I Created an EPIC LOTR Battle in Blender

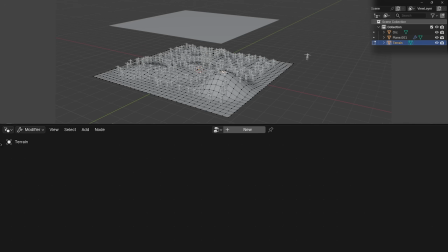This is just the base, which I then upgrade with a few additional details, such as scale and offset randomization, which makes the final setup.
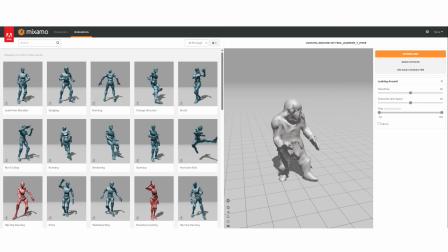In addition to the orcs, I also manually added a few Damrod trolls pushing wooden structures,
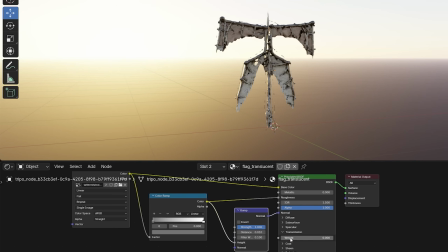as well as the orcs flags, which I animated using the noise modifier.
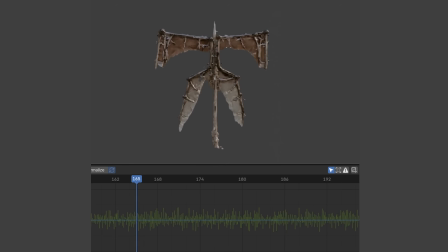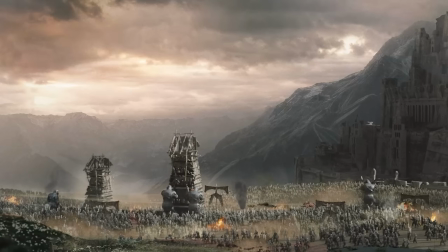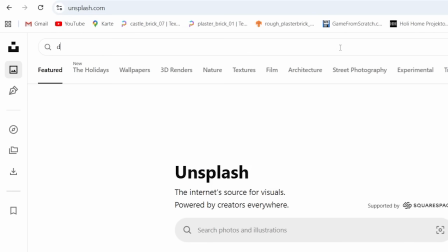For the background consisting of the sky and mountains, I use photos found on Unsplash with one additional element.
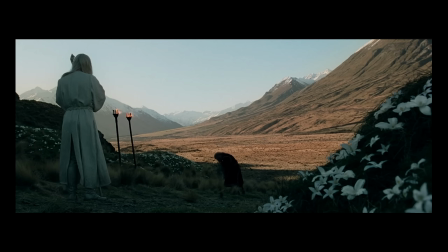The Gandalf I imported right at the beginning is lit with a bright blue sky.
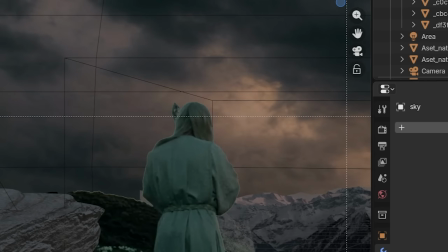The further we move away from the original lighting, the more Gandalf looks like he doesn't belong in our scene.
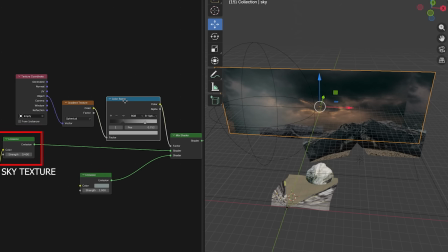That's why I combine two emission shaders, one contains the sky texture, while the other is a pure blue color sampled from the original video footage.
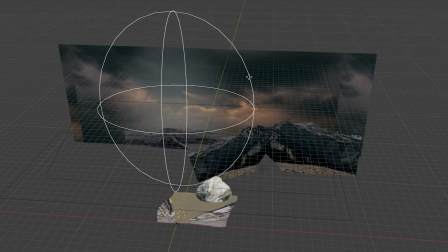As a factor that determines which shader will be visible and where, I used an empty object.
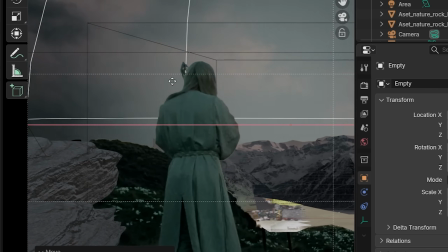This way, Gandalf fits little better into the scene.
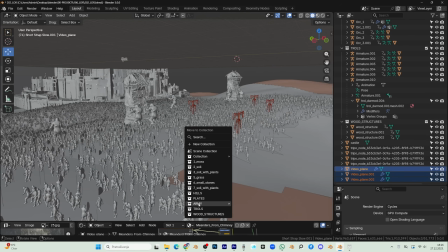I first inserted the fire, smoke and dust as a video planes along with the orcs into the 3D space,
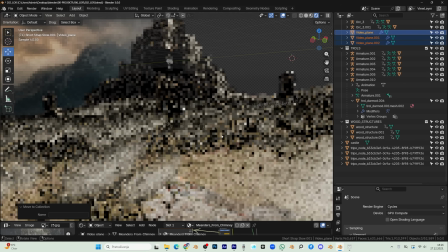but hundreds of video planes drastically slowed down render and I didn't have enough control over them.
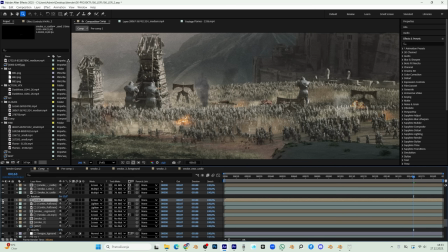So I gave up and decided to add a video elements as an overlay in After Effects.
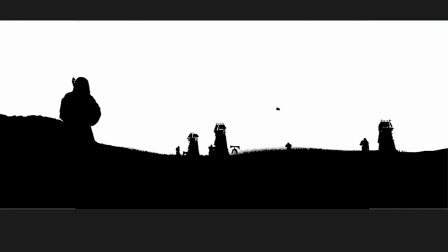Using the mist pass, I created several depth layers in the 3D space and added multiple layers of smoke, fire and dust.
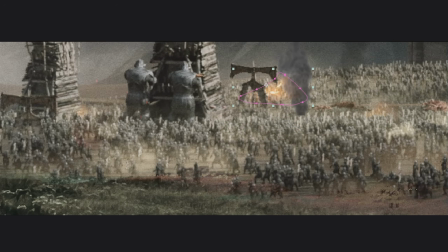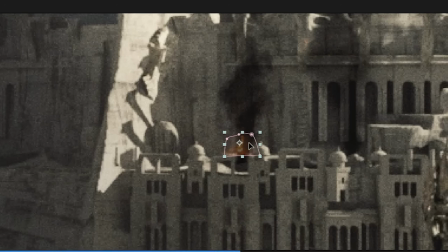I placed some of them directly onto the castle as well.
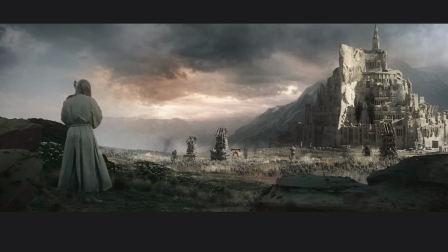I further emphasized the tower using ambient occlusion and glossy direction passes along with glow effect.
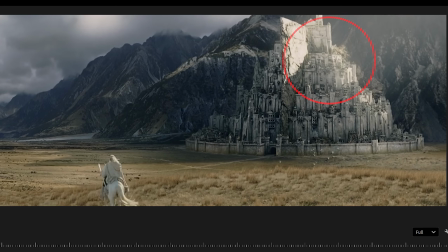If you look at the scenes from the film, we can see a similar effect.
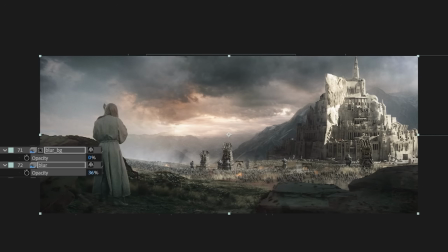I added a little blur to the whole scene and then a lot more to the background, controlling it with the help of mispass to get volumetric effect, since I didn't use volumetric in Blender so as not to slow down the scene too much.
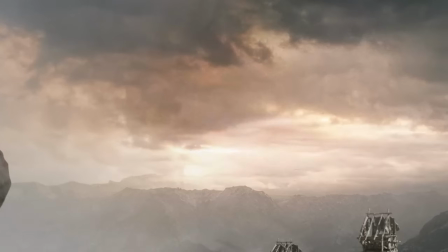I also added moving clouds and thunders to the sky using video overlays, different blending modes and masks.
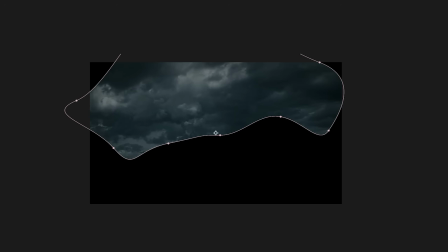And that's mostly it. Actually, there is a lot more to it.
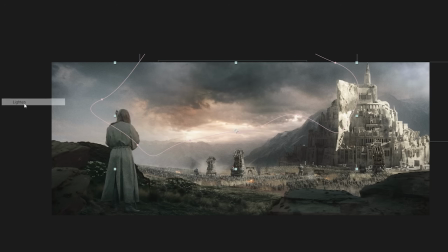I plan to make a more detailed video for Patreon where I will walk you through the entire process step by step.
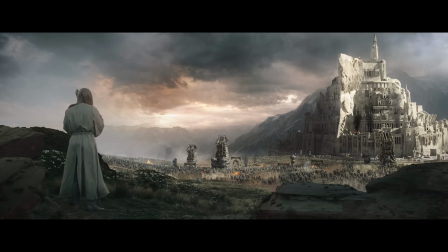If you are interested in learning more, feel free to subscribe to Patreon. You can even as a free user to get notified of future posts.
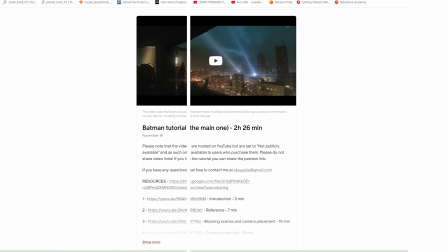All of my previous step-by-step tutorials are also available on my Patreon, where I cover some of the techniques used in this project.
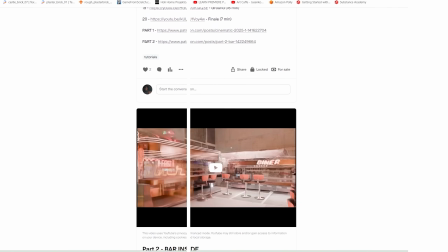Some of them are even suitable for beginners. Thank you for watching the video to the end and see you in the next one.